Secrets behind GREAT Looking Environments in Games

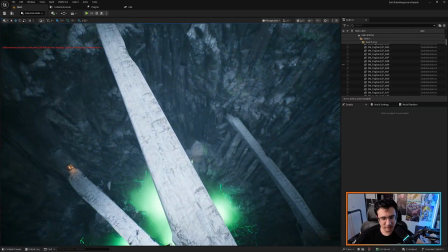994s
However, if you see here, like the textures are really, it's just a tiling texture here.
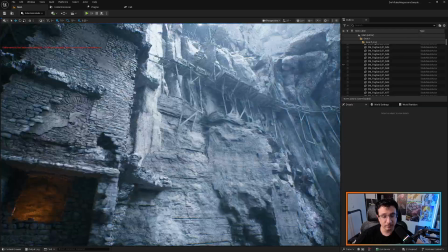1000s
It's nothing really that great, But everything put together is,
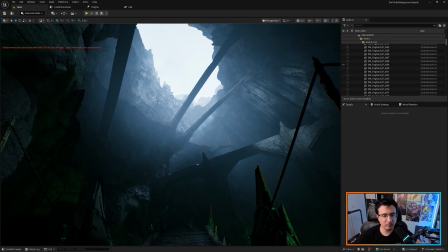1007s
when you put this scaffolding here and everything, when you see the bigger picture, you see like something here that I really like.
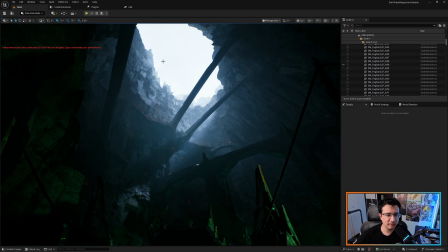1016s
And another thing that it helps is not only scale, but it's also silhouette.
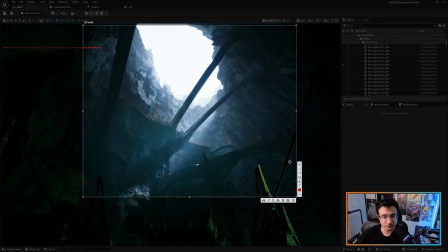1023s
Silhouette, it's everything that you see here. Everything that you see here, it's silhouette. Silhouette is the most important thing, because a silhouette can change everything. And what this is giving you is, instead of having only the silhouette,
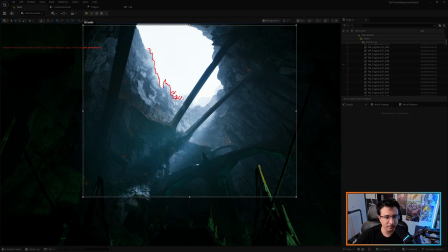1041s
you're having small lines here that are breaking it, giving you a very, very different feeling.
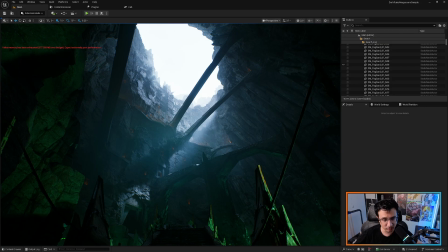1048s
Silhouette can change the total feeling of everything. All right.
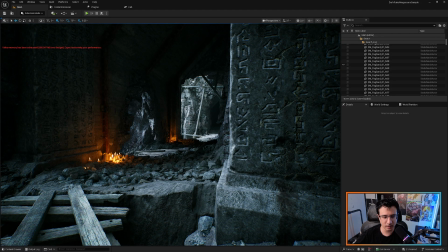1053s
So already 17 minutes into the game, into the video. Hopefully, like, you can understand by yourself how these principles are applied. Shapes, contrast between shadow and lit areas, some of them with different light colors,
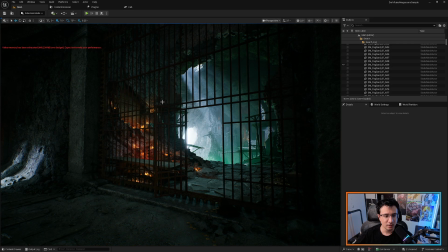1074s
contrast between light colors, framing. Look at the frame here.
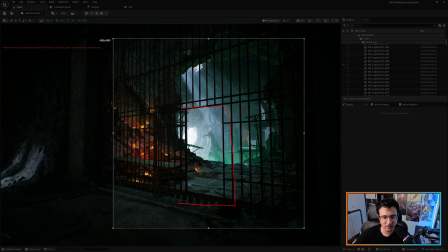1081s
The frame that is happening here, it also happens to be the brightest point on your scene. So it's like you're looking through the window into the highest
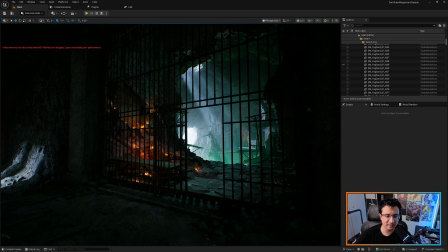1096s
amount of contrast here, which is the lit area and the shadows that are created here. Scale, using the scaffolding, and just a lot of shapes here, like this.
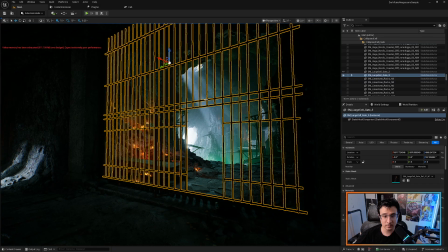1109s
You can notice, like, as soon as I remove this is not the same.
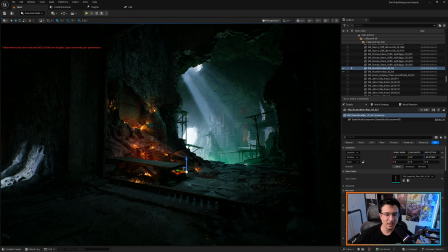1115s
Like, look how important framing is. Like, as soon as you remove a simple thing like just the iron bar, it suddenly doesn't feel the same. But as soon as you put it there, your composition is totally different.
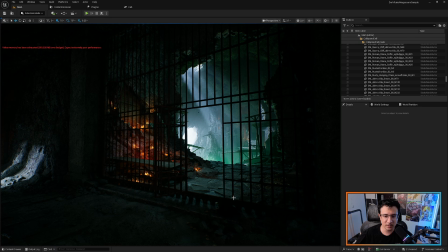1132s
You have a lot of dark areas, you have framing, and you have a lot of these shapes that are just changing completely the composition that you have. All right.
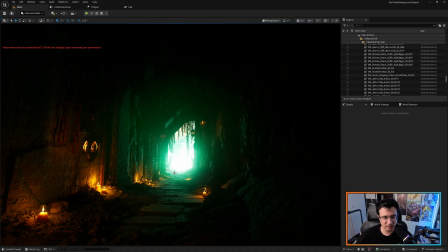1144s
So this one as well, contrast between orange and greens, contrast between light and shadow, shapes here, silhouette, once again,
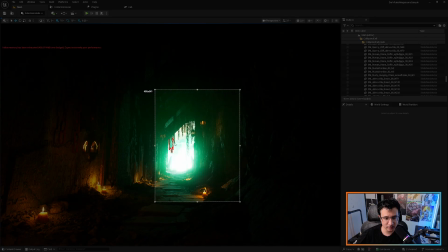1155s
silhouette happening here to not only have like a empty hole, you also have some things going on here.
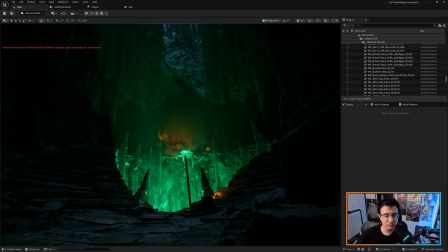1165s
And this one obviously also have contrast between lights, light color, shapes here.
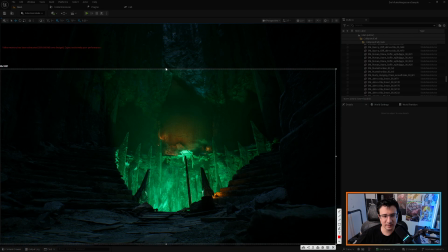1174s
You can see the lit areas and the shadow areas. You have the directional lines that are pointing here. You have the high contrast here, and you have pretty much your main character happening here between the contrast
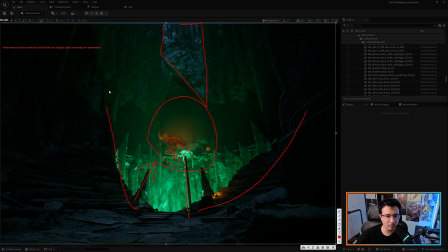1194s
of this orange light and the green one and everyone pointing at him, even these rocks are pointing into that direction.
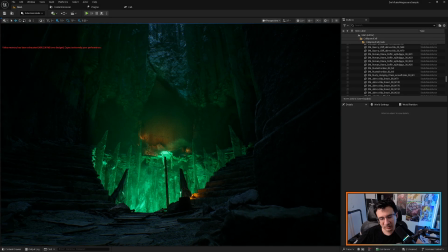1202s
So that's pretty much for this video.
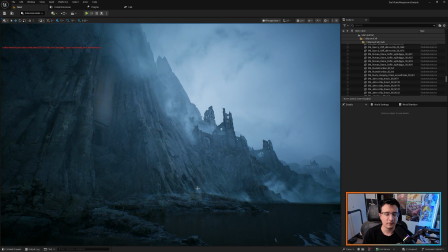1208s
I don't know if it's gonna be interesting for you. For me, I feel like these concepts are the most important thing. Easier said than done. When you try to create your environment, you will see that it's hard to apply these principles when you don't know them.
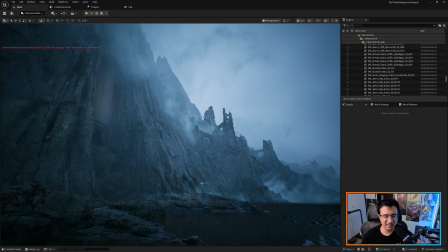1225s
And as soon as you get better and better, you will instantly decorate your environment thinking about these principles. Oh, I'm gonna put a shadow here. Oh, I'm gonna change this form. Oh, I'm gonna put some contrast of color. I'm gonna change the silhouette. I'm gonna put some directional lines here, directional lines to guide the eye.